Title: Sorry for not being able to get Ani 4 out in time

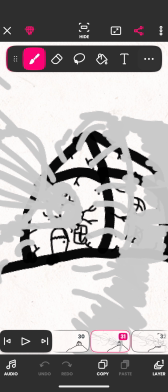So I drew a hole here first, and then around it, I drew a bunch of wind particles.
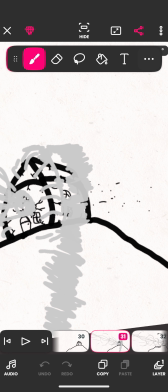And I drew a bunch of dust out the back, just to show, oh yeah, something went through it and it exploded.
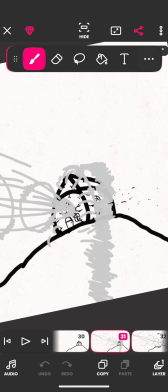And then this is big wind gust behind the house, and then a shockwave coming off of it.
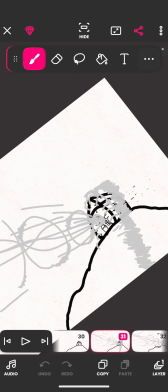And this is literally just boom.
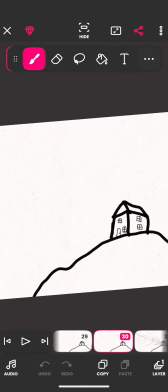No lead up to this whatsoever, besides the quick flashing by.
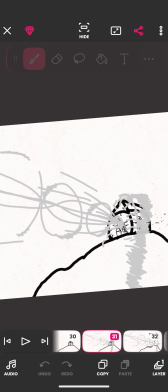Okay, back. The next frame, boom, house is in smithereens.
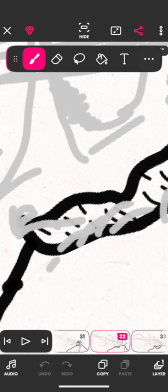And there's a crater forming. You really can't see this if you don't look hard enough, but I have added these little wind effects that are pushing. They're slightly just that slight bit transparent. So you can see.
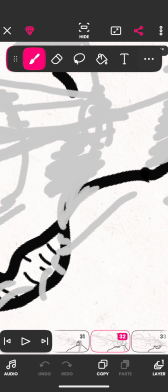I don't know why they were slightly transparent, but I stuck with it. And like you can see it even when they're overlapping on each other.
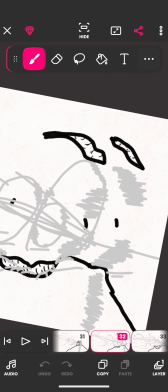It looks kind of cool. And then this stuff that was whooshing behind the house is now fading away.
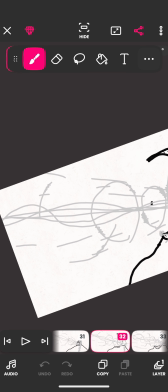It's a giant shockwave. And then, yeah, more shockwaves are going away, but more are forming.
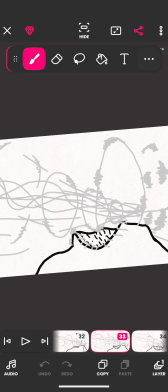And then this one, the crater gets bigger and the house is completely erased.
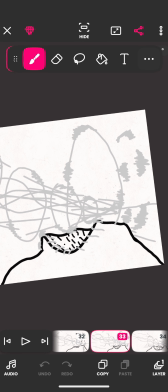Shockwaves got bigger, boom, big boom, big VFX. Boom.
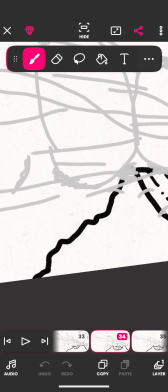And then, as you can see, the mountain kind of slumps because of the insane amount of pressure that was just, put here.
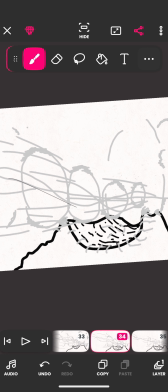So it was, as it whooshed by, as the two characters whooshed by, this area, in realistic times,
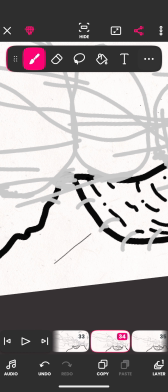would actually be pushed this way according to the pressure.
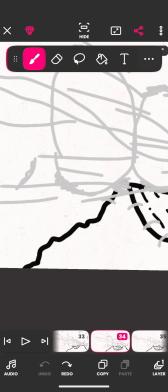So I made it accordingly. So I made it from this to this.
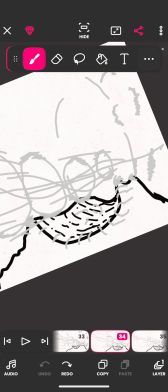It was more and more pressure piled on to the ever-increasing size of the crater.
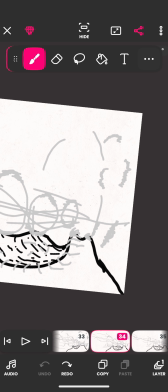And again, this up here is fading away.
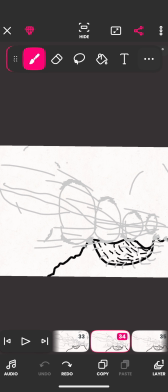And this didn't take me too long.
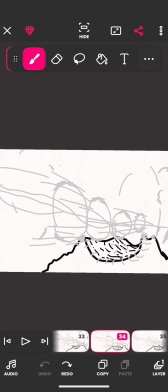The only parts that take me long is the original artwork, which I add the VFX after drawing the artwork.
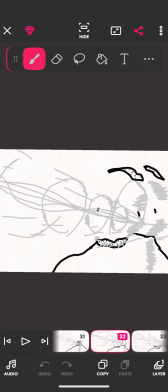I pretty much, all of this was drawn without all of the gray.
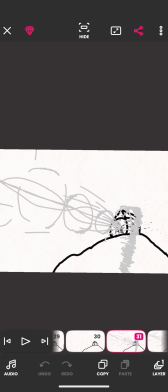Just a reminder, all of the gray is added in afterwards. All of everything that you see here was pretty much storyboarded before I even did anything.
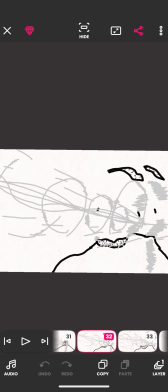Because there's originally a bunch of frames in between this, but it took too long for the house to get destroyed.
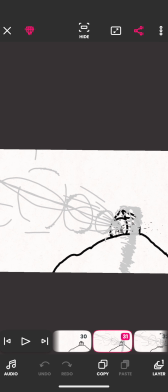And I'm like, okay, bro. People want to see bang, gone. Not, ooh, slow explosion, no. As you can see, the house is actually inflating from the pressure on the inside, and it pops.
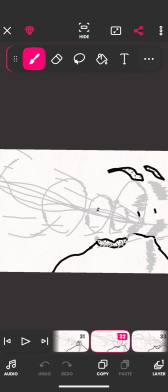As you can kind of see, these little black parts flying off. And then,
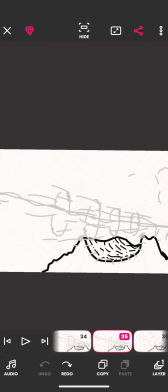bang, bigger crater, more fading away, boom, more fading away as the shockwaves get smaller and lighter, more fading away, more fading away until completely gone for about 3 frames before I cut to this shot.
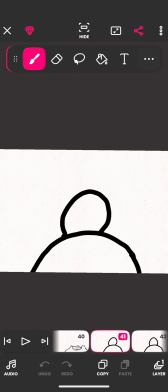This is a very experimental shot. This is the first of its kind that I've ever tried to do. So, yeah, it's pretty much just like,
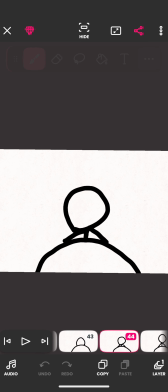I drew the head going down, like this big ball right here.
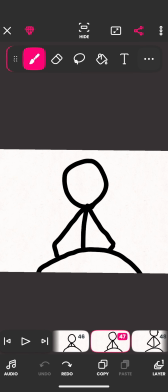I drew that going down first. Yeah.
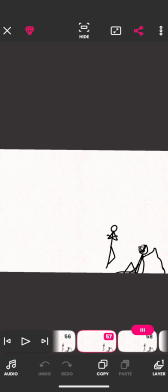And I just copied that 2 times, so instead of 12, it was, instead of 12, it was 6.
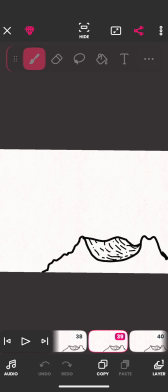So it went down very slowly. And then afterwards, I added in the guy.
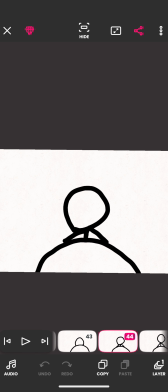As you can see, as my drawings aren't too perfect.
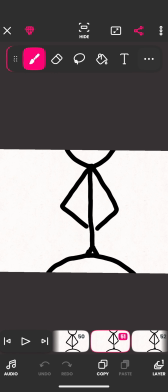But as he goes down, he continues to rise up, which implies that he's flying upward as the camera is panning up to match his pace.
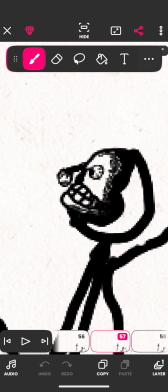And fun fact, this is very gruesome.
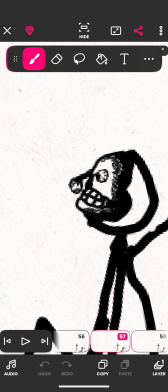So, just saying, just like be warned, this is extremely gruesome.
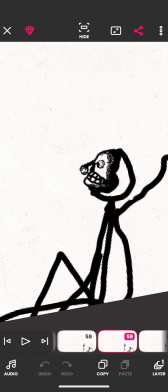I realized that, it could use some fan work. So it goes for a while with this gruesome scene.
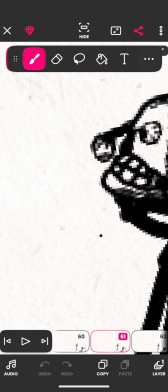That's an eyeball, and it took me forever to get that pupil on there.
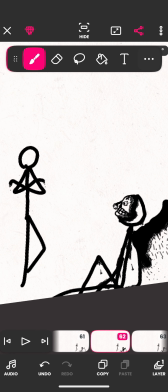And so at the last second, I added blood to this guy's hands.
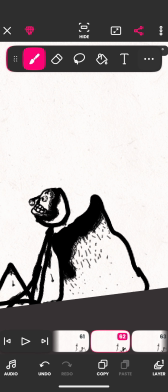Added blood dripping from the body. Added more detail.
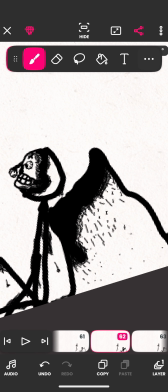And I added blood spattered all over the rock.
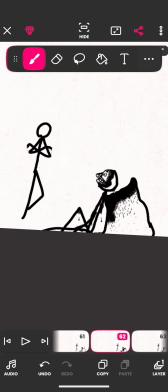Just because it's extra artwork, just for this vid. It's not in the actual thing, and it never was.
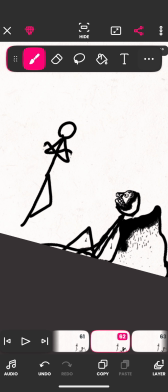And just look at how detailed that is. I'm sorry if you didn't want to see that today, but you kind of gotta.
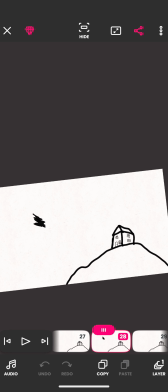So yeah, I tried a new experimental thing again.
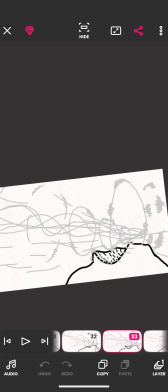Very experimental shot with destroying. And so I'm going to have a bunch more explosions and people destroying mountains and stuff now.
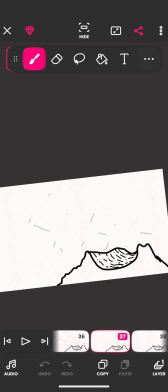Just very experimental. Yet again, I'm a very calculative person. So every single one of these things, yet again, is based off of real physics on how it will work in real life. So this collision you see here, you see the house inflating, you see the pressure coming off,
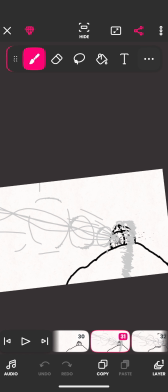you see all this, you see wind lines falling back because of the circulating pressure pushing off of the house, rebounding back, creating airflow, and then boom, the house, almost as if the air pressure isn't completely sealed, so it just pushes on forward to,
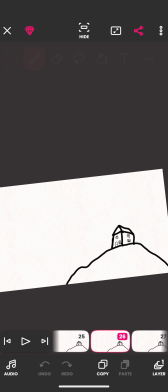because the sound barrier was just absolutely destroyed by these two rushing forth.
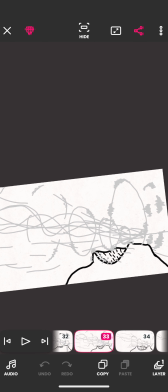And so bang, bang, bang, bang. So it pretty much just grabs the house and punches straight through it. And then the house gets flung and thrown apart, pretty much.
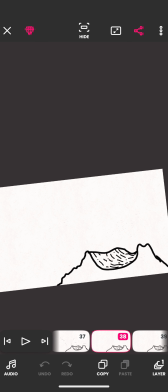So yeah, and then boom, as it slowly fades over time, because no pressure is equally, it never stays forever. It always just fizzles. It just fizzles after a while. And the little crater right here, that also took a little bit to make,
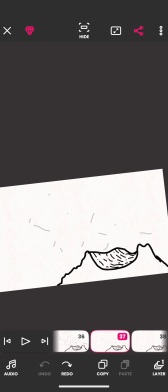because of the significant amount of times. I drew it once, and then I just copied it a bunch. Like, for each of these frames with this one crater, I literally just copied it a bunch, and then I had a bit extra, so I'm like, hey, I might as well.
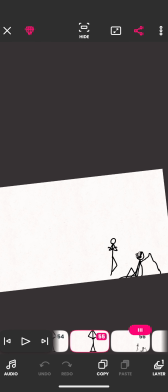All of my animations are purely drawn by myself, funded by myself. Actually, not even funded. You wouldn't even fund this. So yeah, 3 frames, I think. How many frames into this? 2, 3, 4, 5, 6 frames in out of 8.
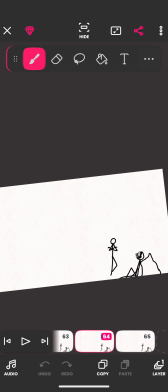6 frames out of 9, actually. Yeah, 6 frames out of 9 is when the goriness appears. The more goriness, anyways. It's already gory as is.
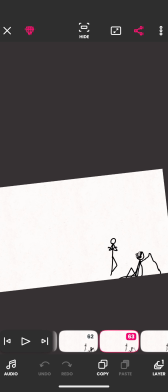It just gets worse. Pretty much, yeah. This is a very gruesome, but I would like to experiment with him punching his face and then the skin falling off and the skull and the eye popping out,
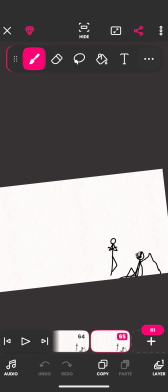all that, but I'm not able to upload that to YouTube. That's way too gruesome.